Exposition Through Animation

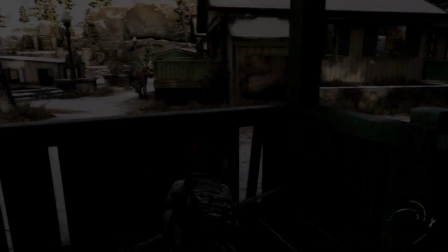Here our attention is on the differentiation between the visuals when it comes to the two player characters.
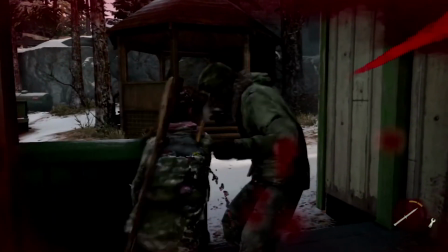More specifically, we'll focus on enemy takedowns. First, take a look at Joel as he sneak attacks an enemy.
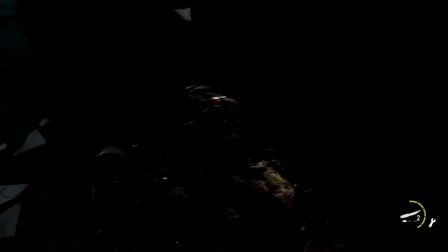The developer's attention to detail is evident throughout the game, so the disparity we'll observe here is no mistake. Joel appears to have little trouble taking down his target, especially when he has the element of surprise.
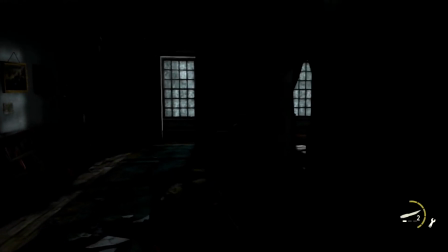The victim in this case is clearly overpowered, and generally speaking, when it comes to a fistfight,
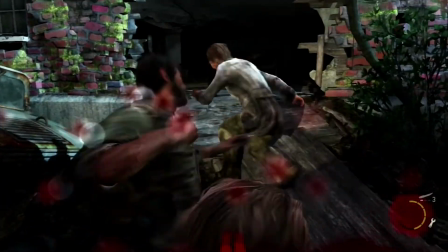Joel also seems quite capable and will, for the most part, still have the upper hand.
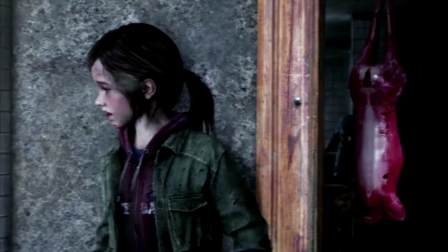Now we'll move over to Ellie, who during the game's winter chapter is forced to fend for herself.
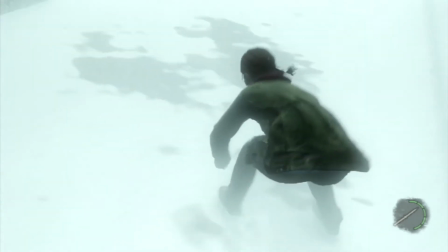This part of the game is, in my opinion, the best part of the whole experience, and the most important in terms of the story.
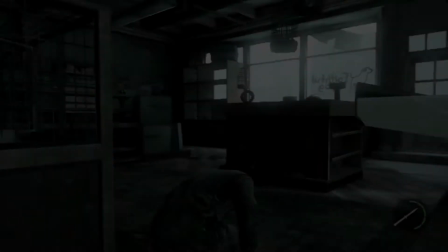It'll probably need a video of its own someday. For now though, we'll check out Ellie's takedown.
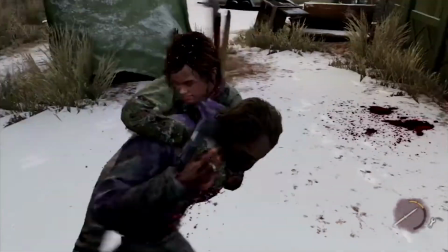When we contrast this with Joel's sneak attack, the differences are striking.
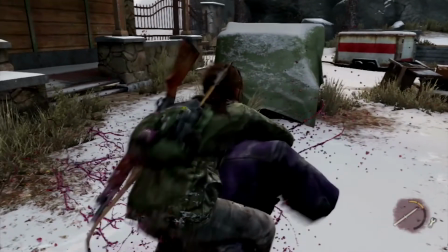First of all, Ellie has to use a knife in all close combat, because physically she cannot overwhelm her target like her older companion can.
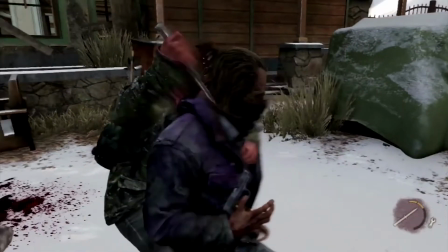This is further driven home by the fact that she is literally pulled off of the ground by her enemy,
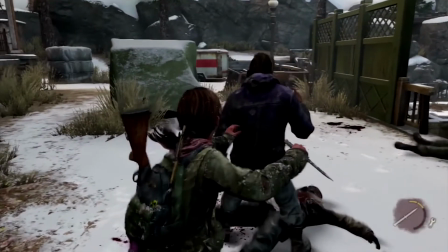and that her method of dispatching them, rather than being an almost clinical, controlled affair,
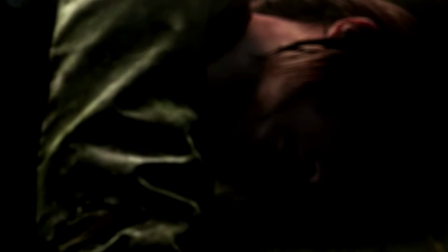is a brutal series of stabbing attacks. It all goes to show that whilst Ellie is smart and highly capable as an individual,
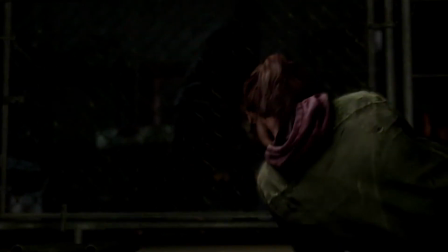she is still under-equipped to deal with the kind of ruthless, head-on violence that Joel often comes up against.
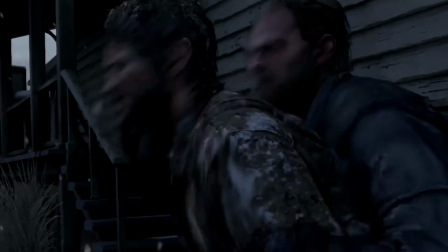Whilst the sneak attack is really no different when switching between the two characters,
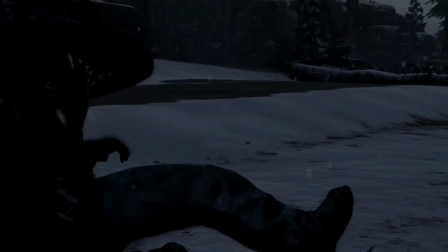you still just creep up and hit a button after all, the way it's presented goes hand in hand with the narrative.
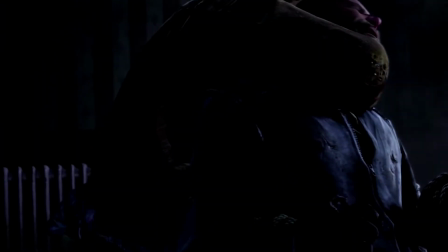Ellie's relative fragility is a key component of the Winter chapter.
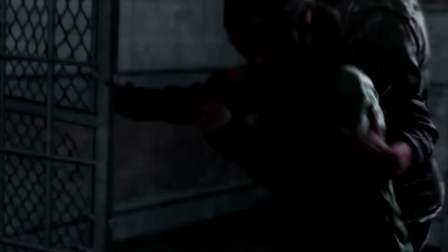It's expressed through the gameplay, in the sense that if the player tries to take on an opponent head-on,
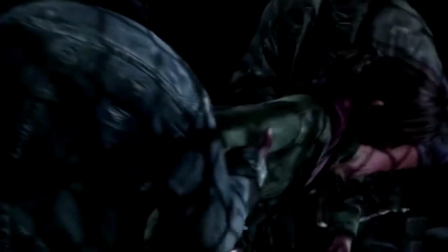they're going to sustain serious damage, if they manage to survive at all, and it's also displayed through those takedown animations.
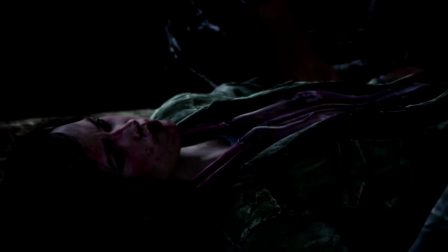Without major spoilers, towards the chapter's close, this aspect of Winter's plot is put front and centre,
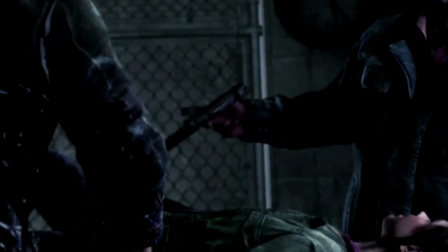when Ellie is forced to face an opponent who can easily overpower her, which leads to one of the most harrowing,
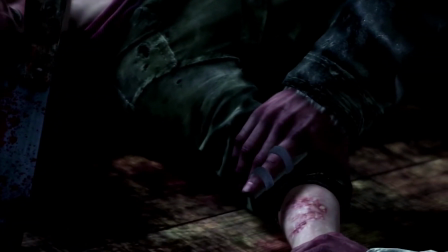impactful, and memorable scenes in the entire game.
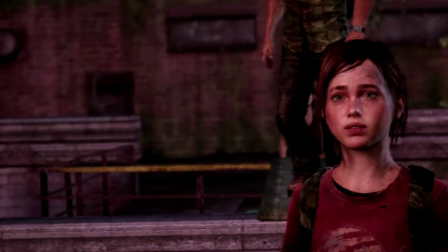So now we've had an example where animation is giving us gameplay related info, and one where the visuals enhance the storytelling.
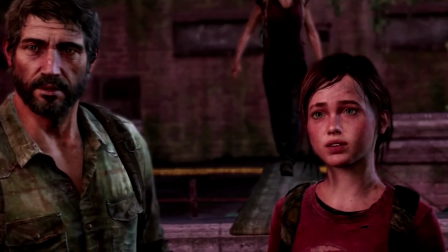Now we'll move on to a game where it does both.
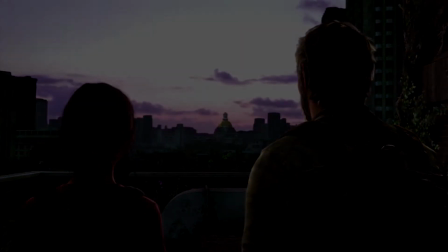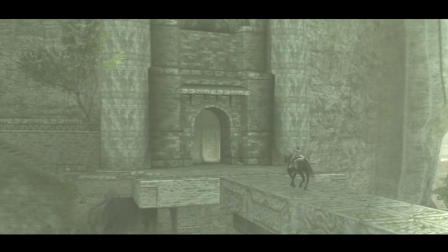Shadow of the Colossus is something I've already talked about before on this channel, so I'll skip the preamble and get straight to the point this time.
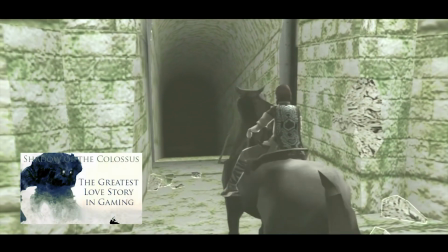Link on screen for anyone interested in seeing the thing I made before about the game and its love story.
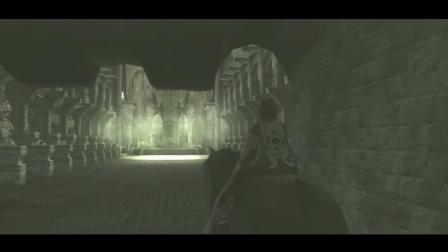Alright, let's get on with it. Shadow of the Colossus uses a physics-based animation system,
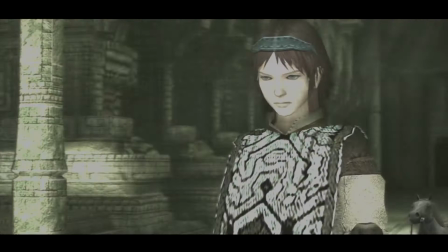one that allows the player character to react somewhat dynamically to other factors in the world, factors such as the creatures that are the size of buildings. Them simply taking a step can be enough to throw the player off balance or even take them completely off their feet.
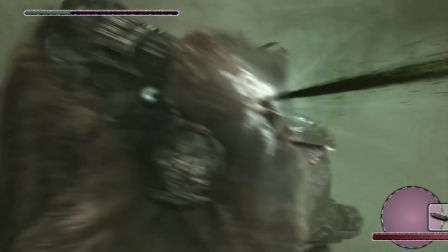As protagonist Wanda clambers all over them trying to pinpoint their weak spots,
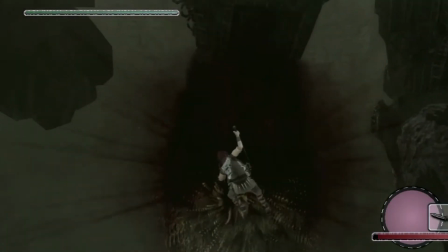they will shake violently in an effort to make him lose his grip, and compared to them, he's about the size of an insect.
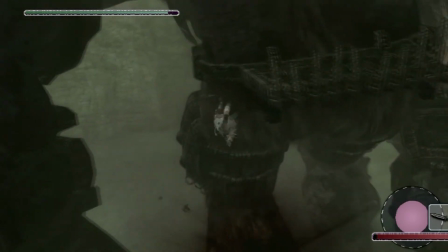It all plays into one of the major themes of the story, the idea of facing impossible odds for the sake of someone you care about.
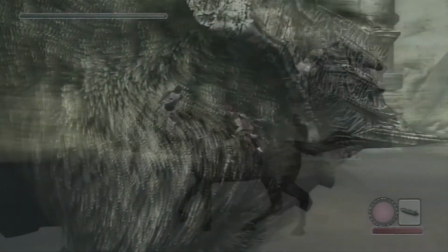It makes you feel small and outgunned, because these bosses are intimidating.
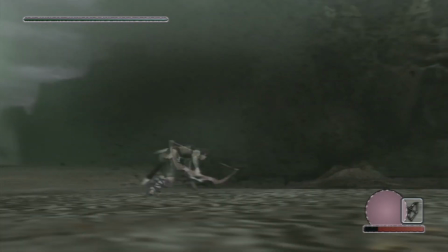Not only does it tie into the theme, but it creates a lot of the tension found in the gameplay.